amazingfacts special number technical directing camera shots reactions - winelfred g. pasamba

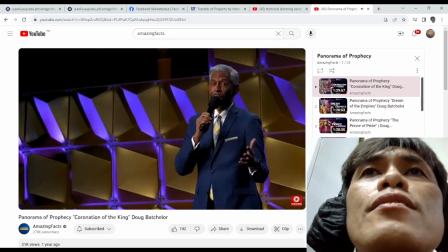10:19 there's light for the wise who are seeking
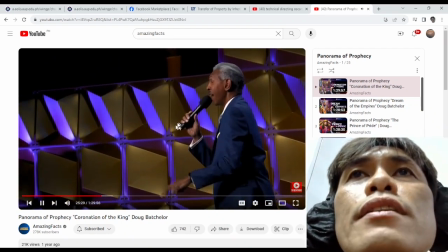10:25 salvation and there's two things of
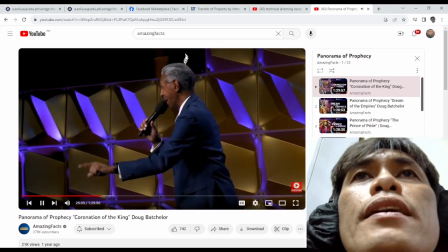10:32 books of daniel and revelation you
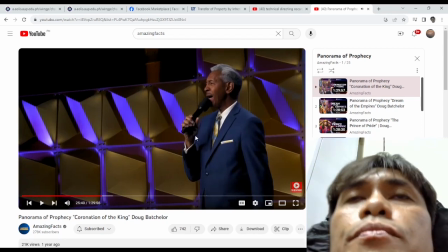10:39 can get the hand gestures
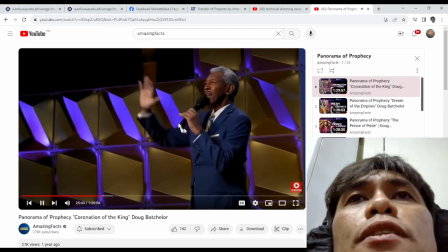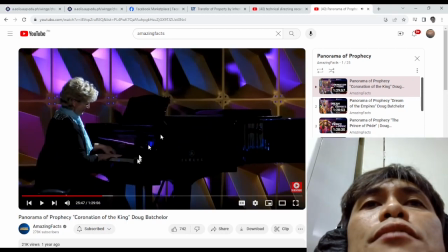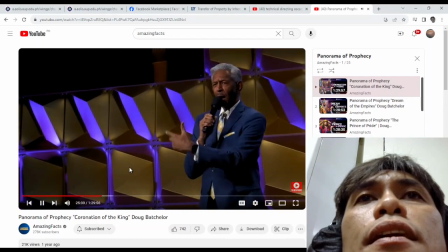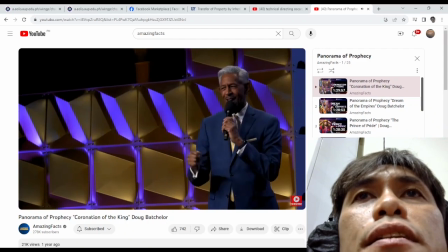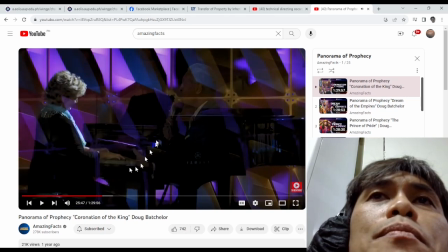11:04 The fade didn't overlap, the fade didn't overlap, John Lumakang is here, the pianist is here,
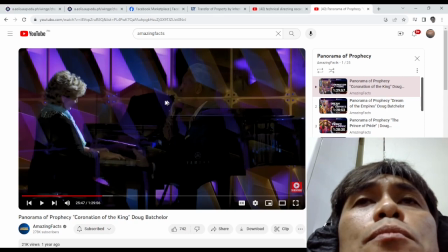11:10 so if you're a camera man and you see that the subject is in the right, try to put the next subject in the left,
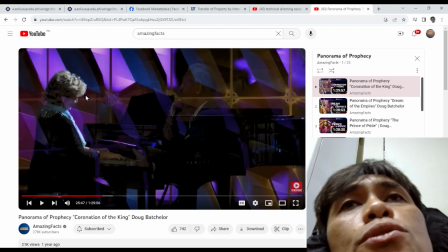11:19 or if your subject is in the left and you think you're gonna be the next camera man, if you want to be the next camera,
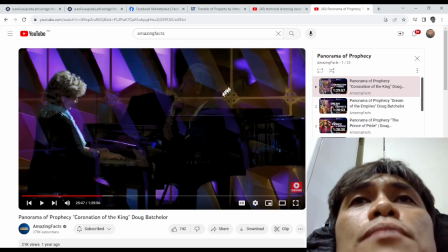11:25 put the other subject in the other side of the thirds in the right so that when they fade in,
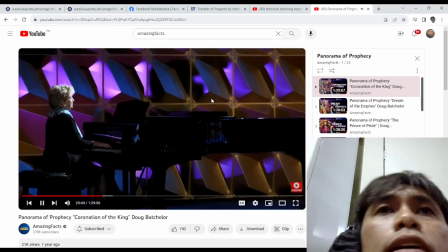11:32 they don't over the zoom out, the zoom is becoming faster,
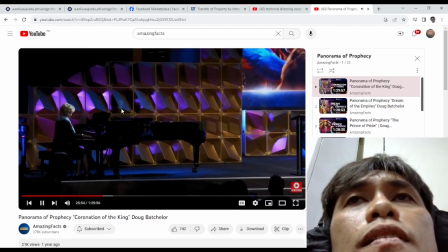11:39 the zoom is out become faster so we'll
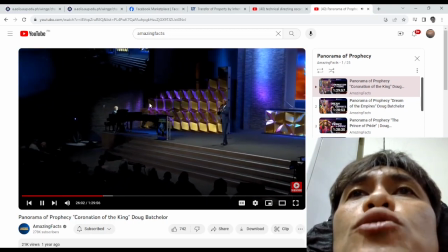11:48 watch and we'll wait with our lamps trimmed and burning
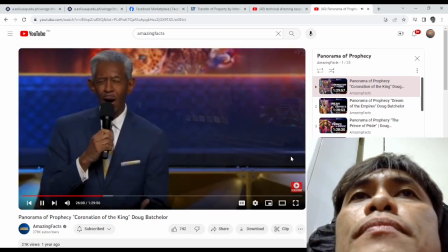11:57 and we'll work while we wait
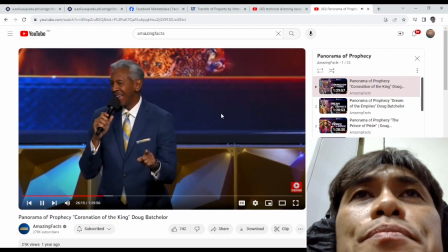12:01 for the masters returning we will sing and rejoice
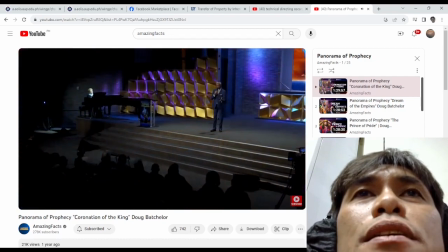12:11 every moment he will
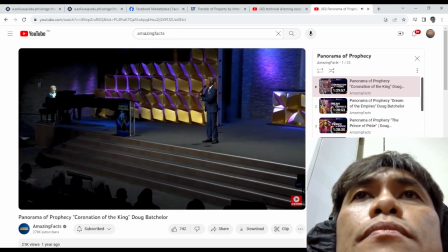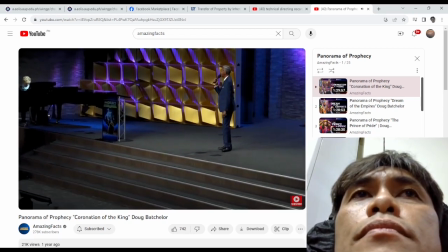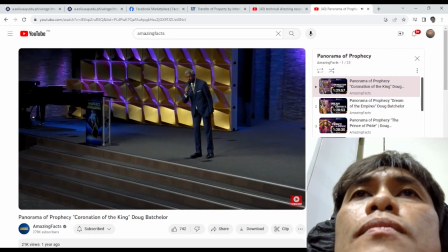12:27 come
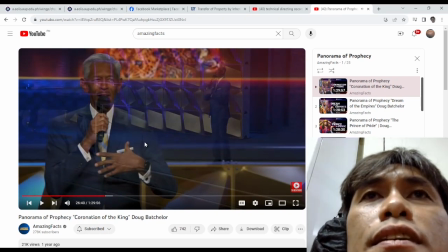12:31 okay see the fade,
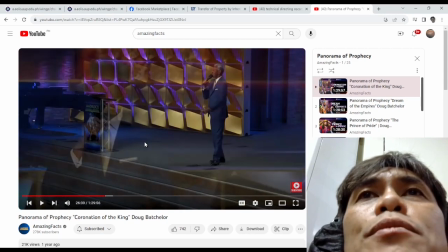12:36 Jan doesn't fade on top of himself, Jan is at the right the right frame isn't at the right and the close-up is in the left see
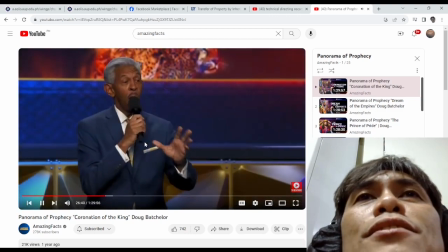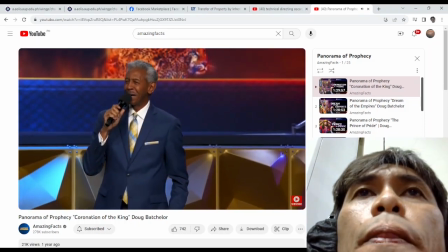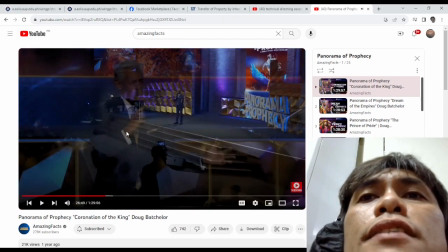12:59 and next fade
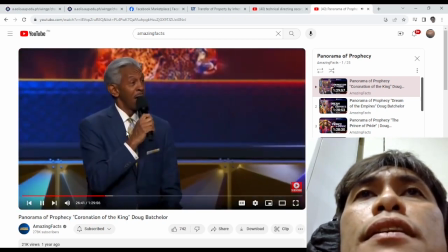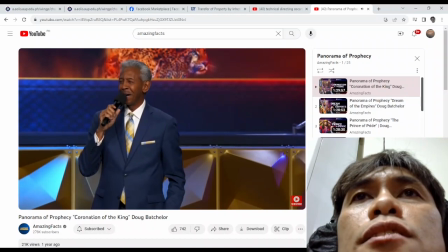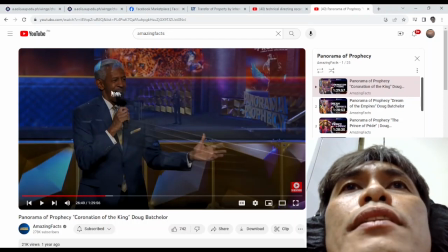13:12 see he doesn't fade on top of himself his nose room is here head room is correct he is in the thirds and the next shot is quite a wide shot from the jib the jib puts him a little bit to the right because the current shot the current program art is in the
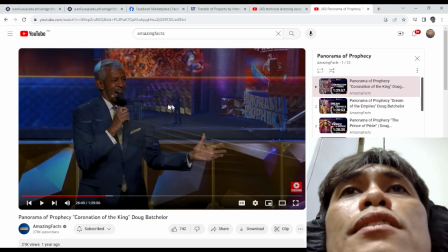13:31 left therefore it doesn't fade open on top
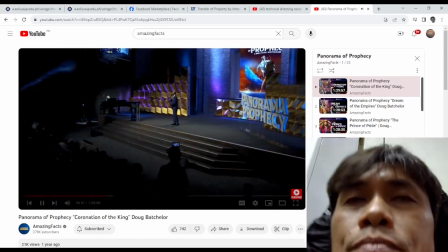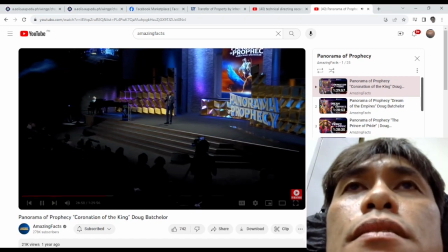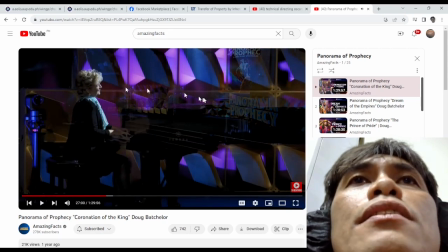13:46 see subject was here next subject was here on the fade
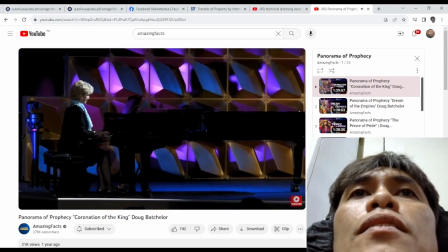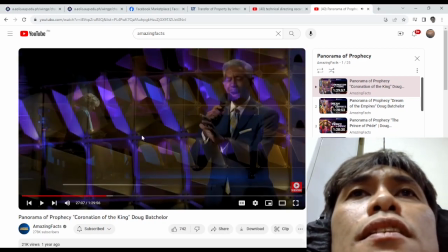13:57 fitting the whole piano nice shot i think that the shot is too dark fading again jan is
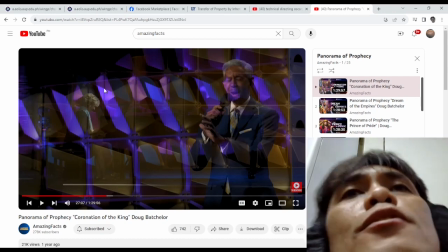14:04 in the right pianist is in the left so it's just left right left right without overlapping each other
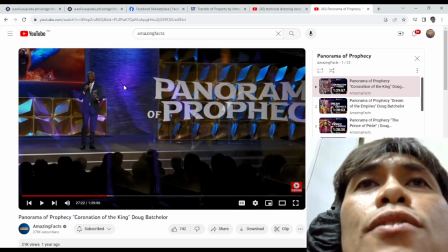14:30 if you look at this my friends
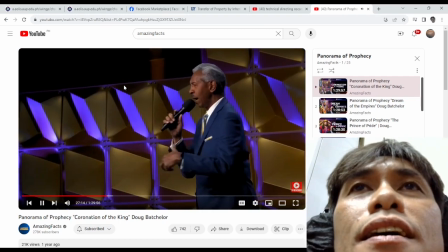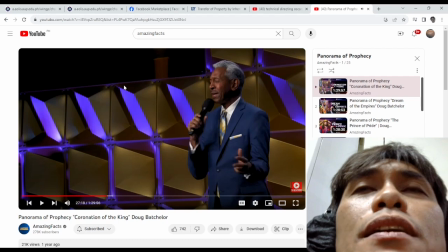14:37 the camera man is anticipating that the
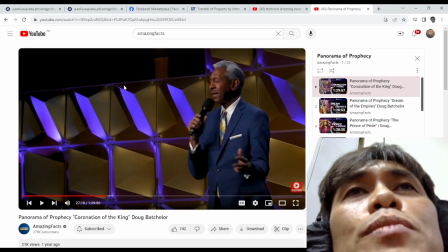14:42 next shot will be on the right should be in the left so
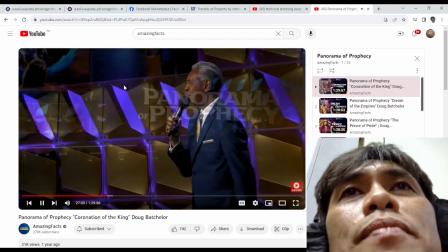14:47 jan is
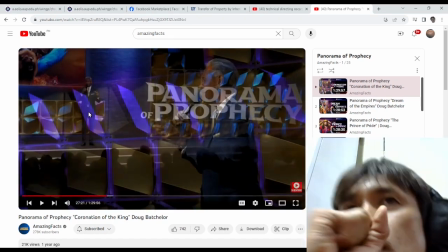14:52 here the other smaller janice you they didn't overlap
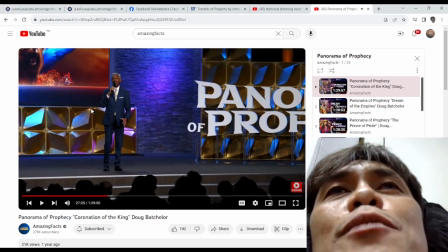15:00 the mistake they had here is they didn't anticipate that the song is ending the song is
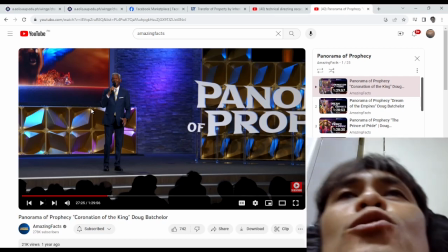15:06 ending it should be pulling out to very wide shot as
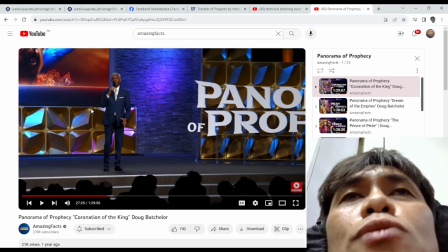15:11 the end songs that's what usually happens when you know the song is ending you're
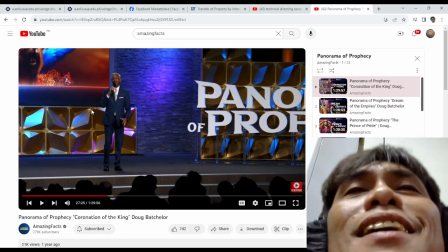15:16 all zooming out but this one they didn't anticipate it's a mistake
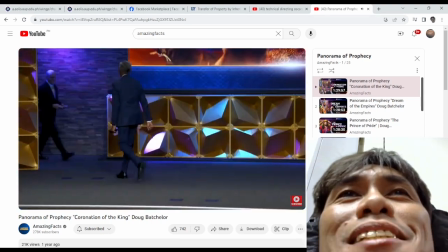15:23 We should have a similar, that's a mistake, anyway, so.
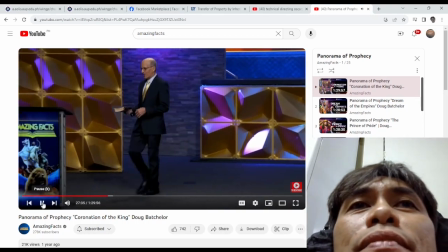15:30 Thank you so much, John and Kelly.